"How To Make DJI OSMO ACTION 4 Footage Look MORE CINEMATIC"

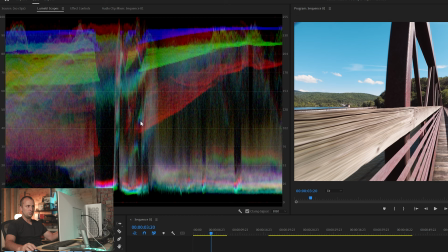We're right between that 0 and 100, and I like how it looks in this.
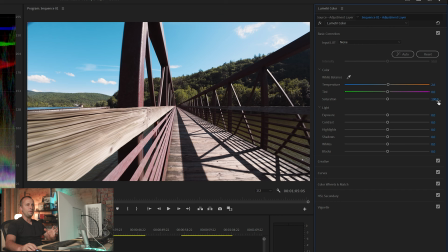So saturation, in this case, it is a little bit flat, so I recommend bringing that up a little. And here's where subtle is gonna be great as well. So usually if I'm shooting with D-Log M on the Osmo Action 4, I'm gonna go between about 110 and 120 for the color.
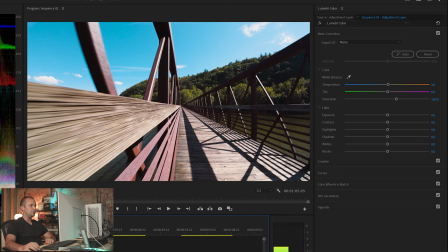And I think in this case, I like that 120. I really like how that looks here.
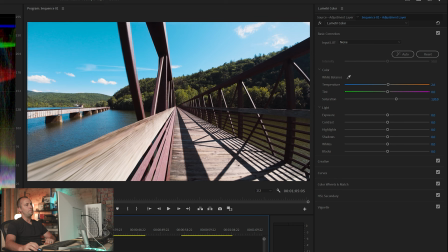If I go back a little bit, you can kind of see, I feel like that's not overly saturated, but I really like how it makes the water stand out, the blue color, and the reflection of that train bridge in the water looks really good there. So I'm gonna keep it at 120, and I'm pretty happy with that saturation.
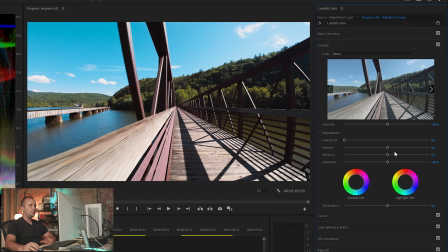And then finally, we're gonna go down here to creative. And this is where we need to decide, do we wanna bring up the sharpness a little bit?
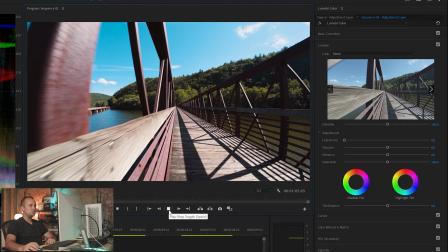Of course, right here along the railing, if I play this, you can see that motion blur, and that's what we're going for.
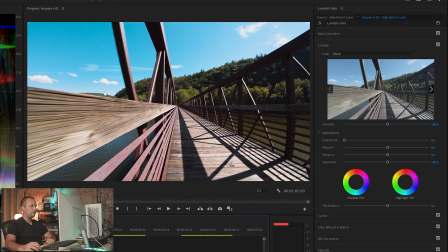But the scenes where we're not close to it and there's not motion, like that train bridge and that ridge over here,
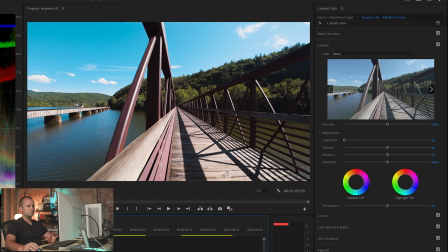we need to ask ourselves, do we think that should have more sharpness or do we like how it looks? Personally, I think I like how it looks. When I filmed it, I used the -1 for the sharpness, which already has a little bit. So I'm not going to add any sharpness here.
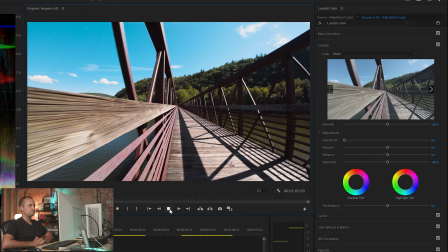I really like how that looks right there. So we're gonna play through our clip now, see how that looks here.
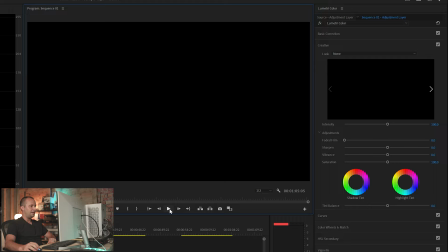And of course, when I was going along with my camera, I lifted it up gradually as I was going along,
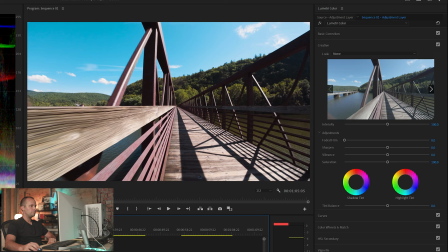just to give a little bit of movement to that scene.
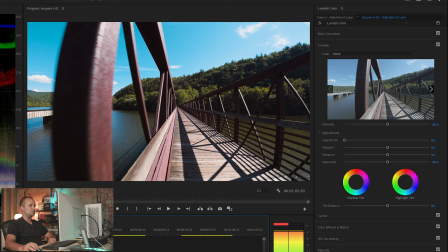And by the way, I really like when you get here toward the end, I love the shadows of this bridge on the water too. The Osmo Action 4 definitely picked up a lot of great detail here. And I love that cinematic motion blur along the side railings there.
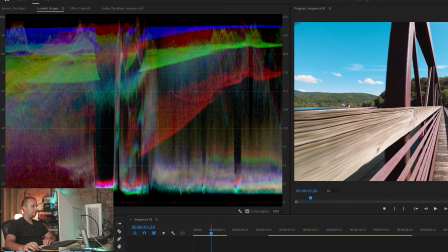So the other aspect of this I wanted to show you is this clip right here.
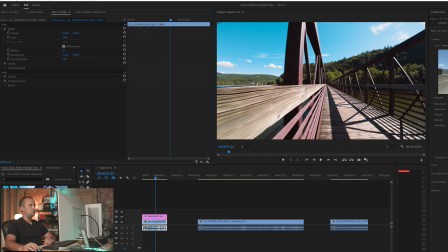We're gonna go over to effect controls. If we were to drag the position vertically, if you look with this clip, we can actually, we have room to adjust.
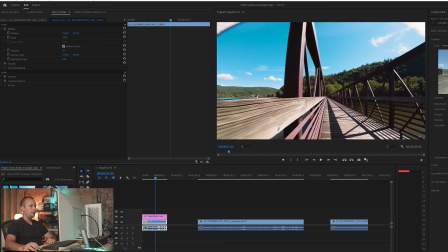And that's because we shot this in 4:3. So eventually, you know, it cuts out there at the top, but we also can adjust down there.
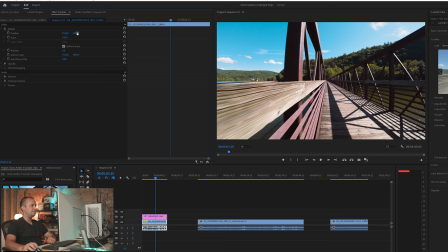Now this clip is centered when you're at 1080 here. And in this case, I think that clip looks great at the 1080, but you do have room to adjust it vertically.
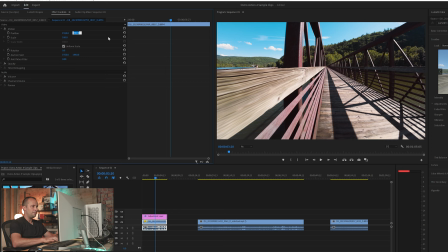So what we could do here, and I'm gonna show you, let's start it off at about 750 down here at the bottom of the clip.
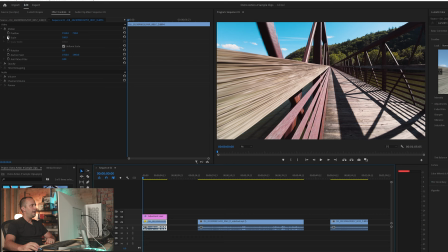And we're gonna start here at the beginning at 750, and we're gonna add a scale and position.
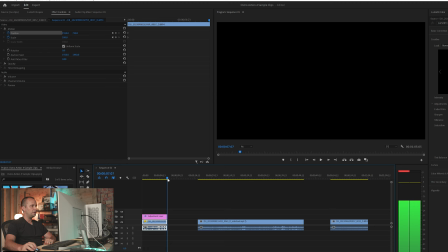And those are gonna keep it set to that, but then we can actually add some additional motion here. So
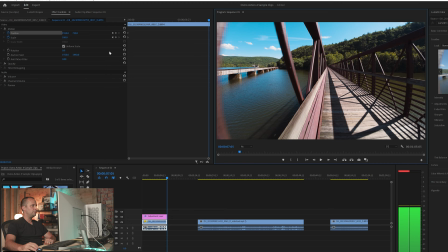I'm gonna go all the way to the end of the clip. I'm gonna find the last frame.
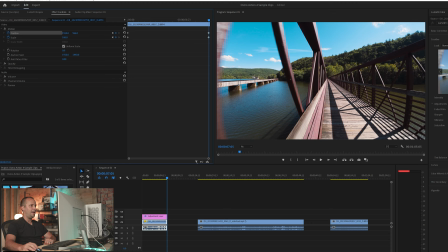And what I'm gonna do here is I'm gonna drop another dot, and I'm gonna have this go higher up.
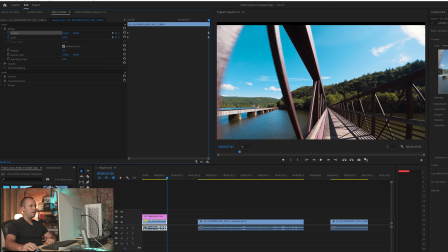So I'm gonna have this pan up as we go along. So you can see right there, right around 1450, it cuts off.
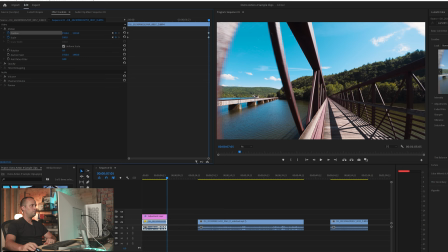I don't necessarily wanna go up all that far. I wanna go to about 1300.
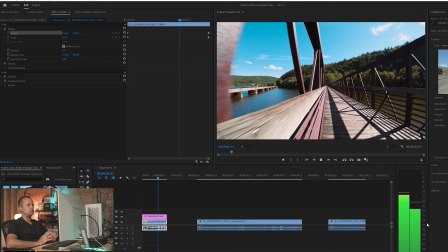So let's go back and play that clip through now. And you can see the pan up that we just added.
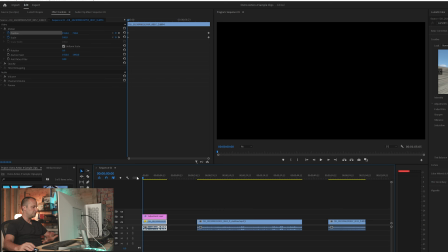We just added motion to that scene that wasn't as pronounced before. So that is another technique you can do while editing, which is really cool.
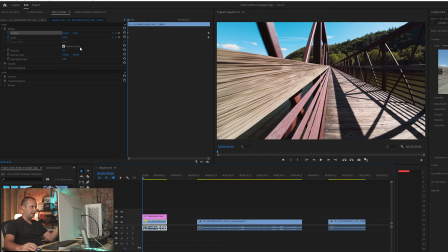You also can zoom in at the same time. So let's go back here one more time.
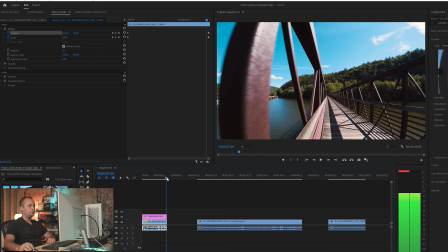So the first point, the scale is 100. That's our default 4K zoom. But let's go to the final keyframe here.
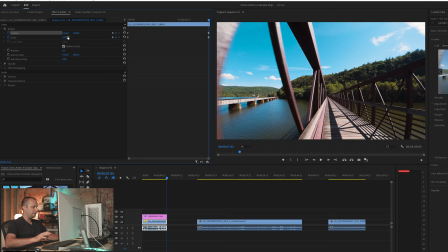And let's say we wanted this to zoom in very gradually, about to 120 by the end of the clip.
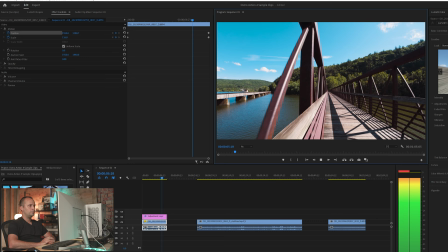Now when we go back, play this through, you can see that slight zoom taking place
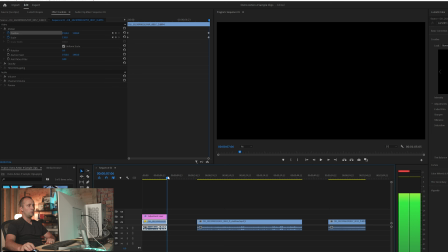as we go along.